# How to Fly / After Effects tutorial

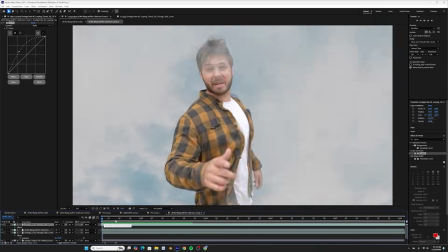4:09 And here is what that looks like. It's already looking pretty good. That's pretty good.
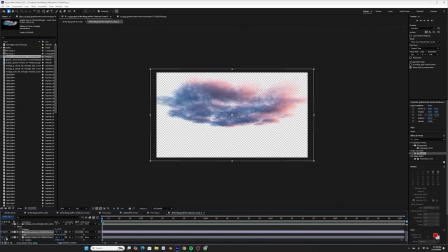4:13 But I'm also gonna add some extra clouds in the background just to add even more depth to the shot, and then color grade them to match the background.
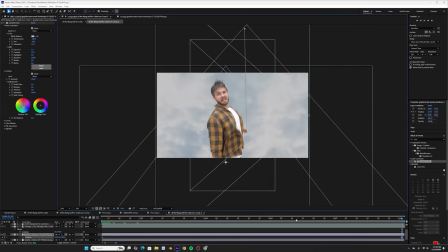4:19 Now I'm gonna animate these ones a little bit faster than that background image, so there's a bit of parallax in the shot. With all that together, I'm now gonna use my phone to film this jacket behind me to get some realistic motion for the shot.
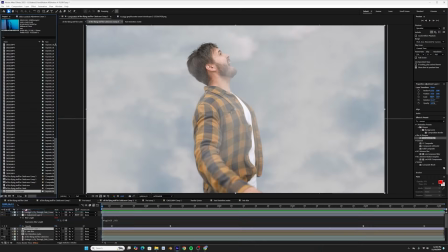4:30 I don't know what I was doing with my knees there. I'm gonna bring this into After Effects, track it with Mocha AE,
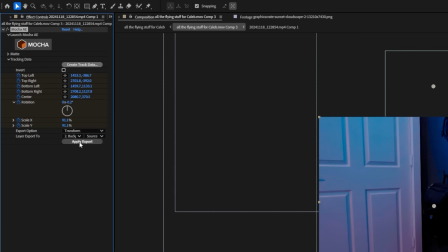4:34 and then apply the position and rotation data to a null that I'll parent our footage to.
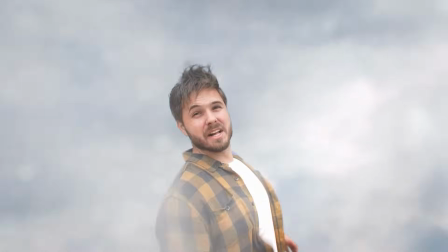4:39 And with all that together, here's shot number 2.
Today I'm gonna teach you different techniques of how to fly using VFX!
Okay, on to the next shot, which is... Actually, what is the next shot? What's the next shot for my flight VFX video? Okay, it's the shot where the camera's above my head. Here we go. Actually, before we jump into that shot, let me first introduce you to Notion AI, today's sponsor. Notion is... Wait! I don't think you're gonna skip this one. Enjoy. Notion is so much more than another note-taking app. Imagine having a digital workspace that not only organizes your workflow, but also thinks alongside you.
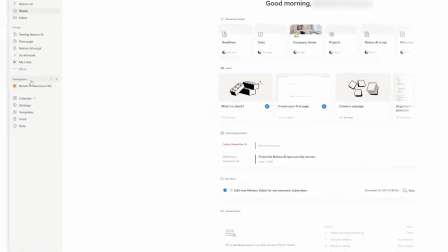5:16 That's exactly what the new Notion AI is. Check this out. I've created this team space that everyone in my company has access to.
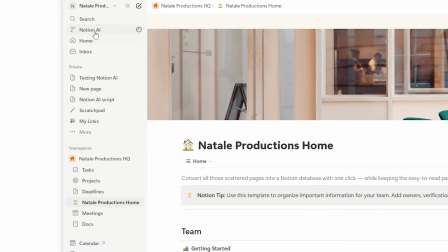5:22 It has all of our tasks, projects, and deadlines. Now, at any given moment, I can simply ask Notion AI a question like, what's the most pressing deadline right now?
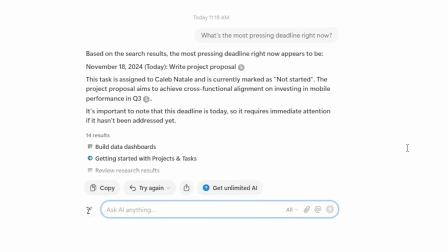5:29 Notion then gathers all the relevant data for me in a way that's easy to read. It can even connect to other apps like Slack and Google Drive. That way, you can pull information you may need from those other sites. But here's where it gets wild. Notion AI uses knowledge models like Claude and GPT-4.
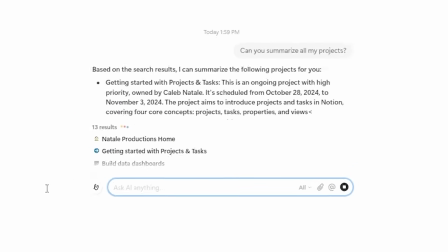5:43 This means you can ask it to summarize everything to catch you up or create a prioritized to-do list. And it does this faster than you can say something really fast. Actually, let me show you a really cool trick.
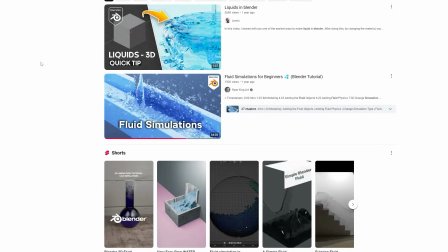5:52 Let's say I want to watch a tutorial about water simulations in Blender, but I don't want to waste an hour watching this video, especially if it doesn't have what I'm looking for.
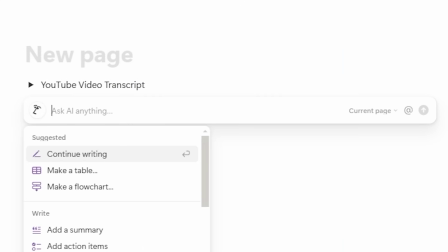5:59 I can actually copy that video's transcript and post it into Notion. Then, using Notion AI, I can get this video summarized to see if it touches on the topic I want to know about. This saves so much time. I can't tell you how many tutorials I've watched through to get to the other end of the video to find it didn't actually talk about what I needed.
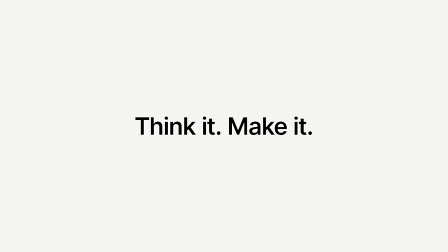6:15 If you're ready to take full advantage of this and all the other awesome tools that Notion has to offer, get started today for free. And unlock the new Notion AI for only $10 a month using the link in my description. Your future self will thank you.
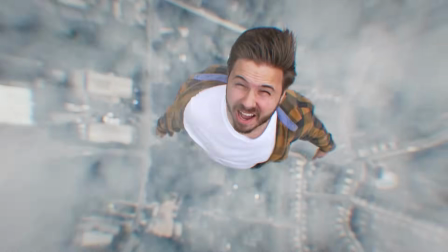6:26 Now back to the video. Shot number 3, above the head. Also calling it the Adam Warlock shot.
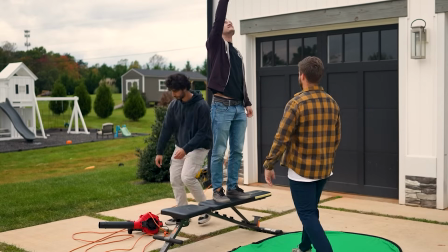6:31 For this shot, we're gonna put the green screen on the ground and I'm gonna stand on it. Then we're gonna pull up the bench and have Austin stand on that with the leaf blower while Nate holds the camera as high as he can.
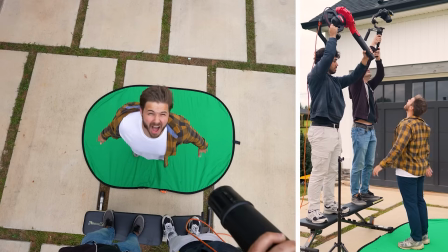6:40 The cord popped out when you did that. Whoa.
On action, he descends the camera until it's right over my head.
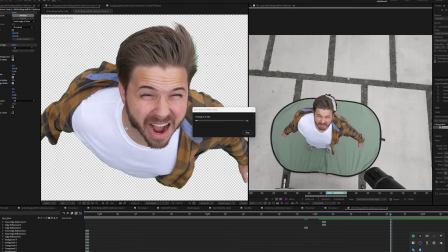6:46 Now, we're gonna use After Effects camera tracker to 3D track the shot. I'm gonna cut myself out using roto brush, composite brush, and advanced spill suppressor.
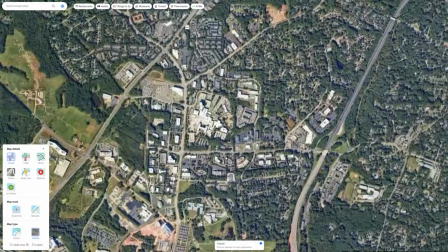6:54 Now I'm going to Google Earth to screenshot some images of a random neighborhood from different heights so I can zoom out later.
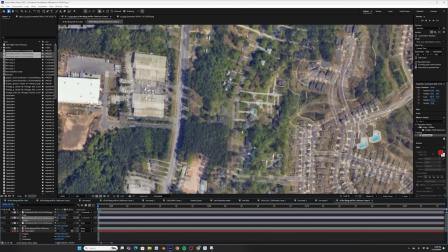7:01 Starting with the widest image, I set the rest to half opacity so I can align them using scale position and rotation, ending with the image of the trampolines.
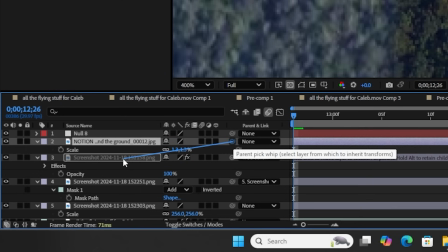7:08 Then I parent them from the smallest to the largest image. Next, I'm gonna add a null that is the master control for zooming out.
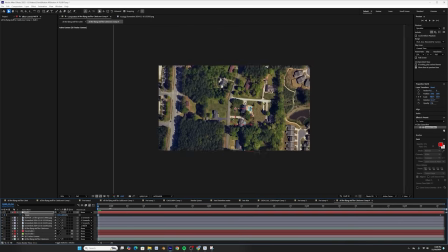7:15 I parent the last clip to this null and set 2 keyframes for the most zoomed in at the beginning and zooming out as far as I can for the last keyframe.
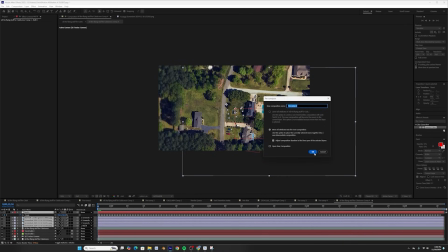7:21 Then, selecting both, I'm gonna right click and set to exponential scale. Now I'm gonna make this video layer 3D and put it far, far beneath me and scale it up.
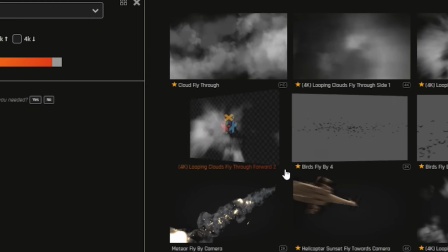7:30 Back at Production Crate, they have this one asset of clouds flying towards camera. This will work perfectly in reverse.
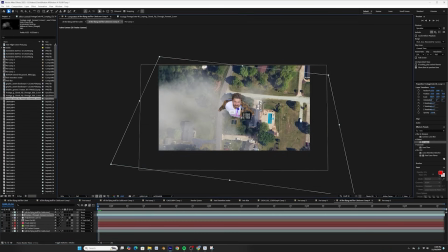7:36 Now I'm gonna make this layer 3D as well and place it behind me in 3D space. I'm then going to duplicate it and put another version of it in front of me.
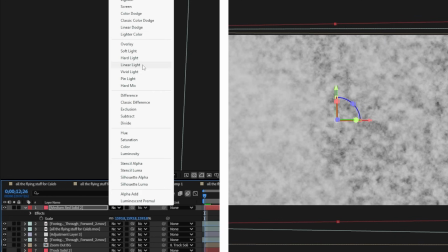7:43 Now I'm gonna create a solid layer and add an instance of fractal noise. I'm also gonna set this layer to screen and put it behind everything except for the background layer.
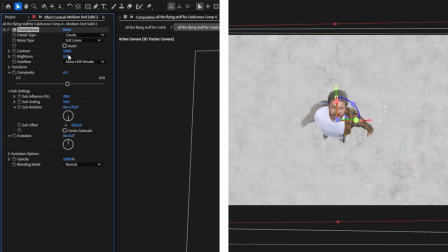7:51 I'm gonna set it to cloudy and soft linear and add some contrast and pull back some of the brightness.
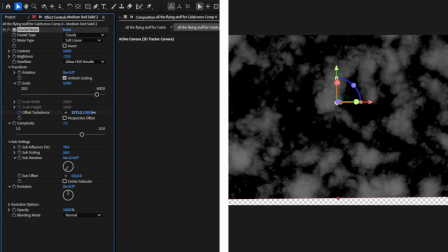7:55 Now I'm gonna animate the offset turbulence so it looks like the clouds are drifting ever so slightly.
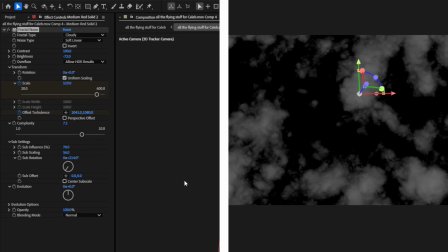7:59 I'm gonna animate the scale under the transform controls to make it look like we're moving further and further away from the clouds.
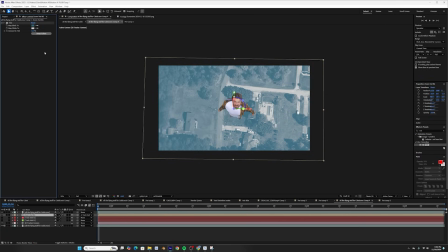8:05 Now I'm gonna add an instance of tint to my background layer so the further I get from it, the more atmosphere is between me and the ground.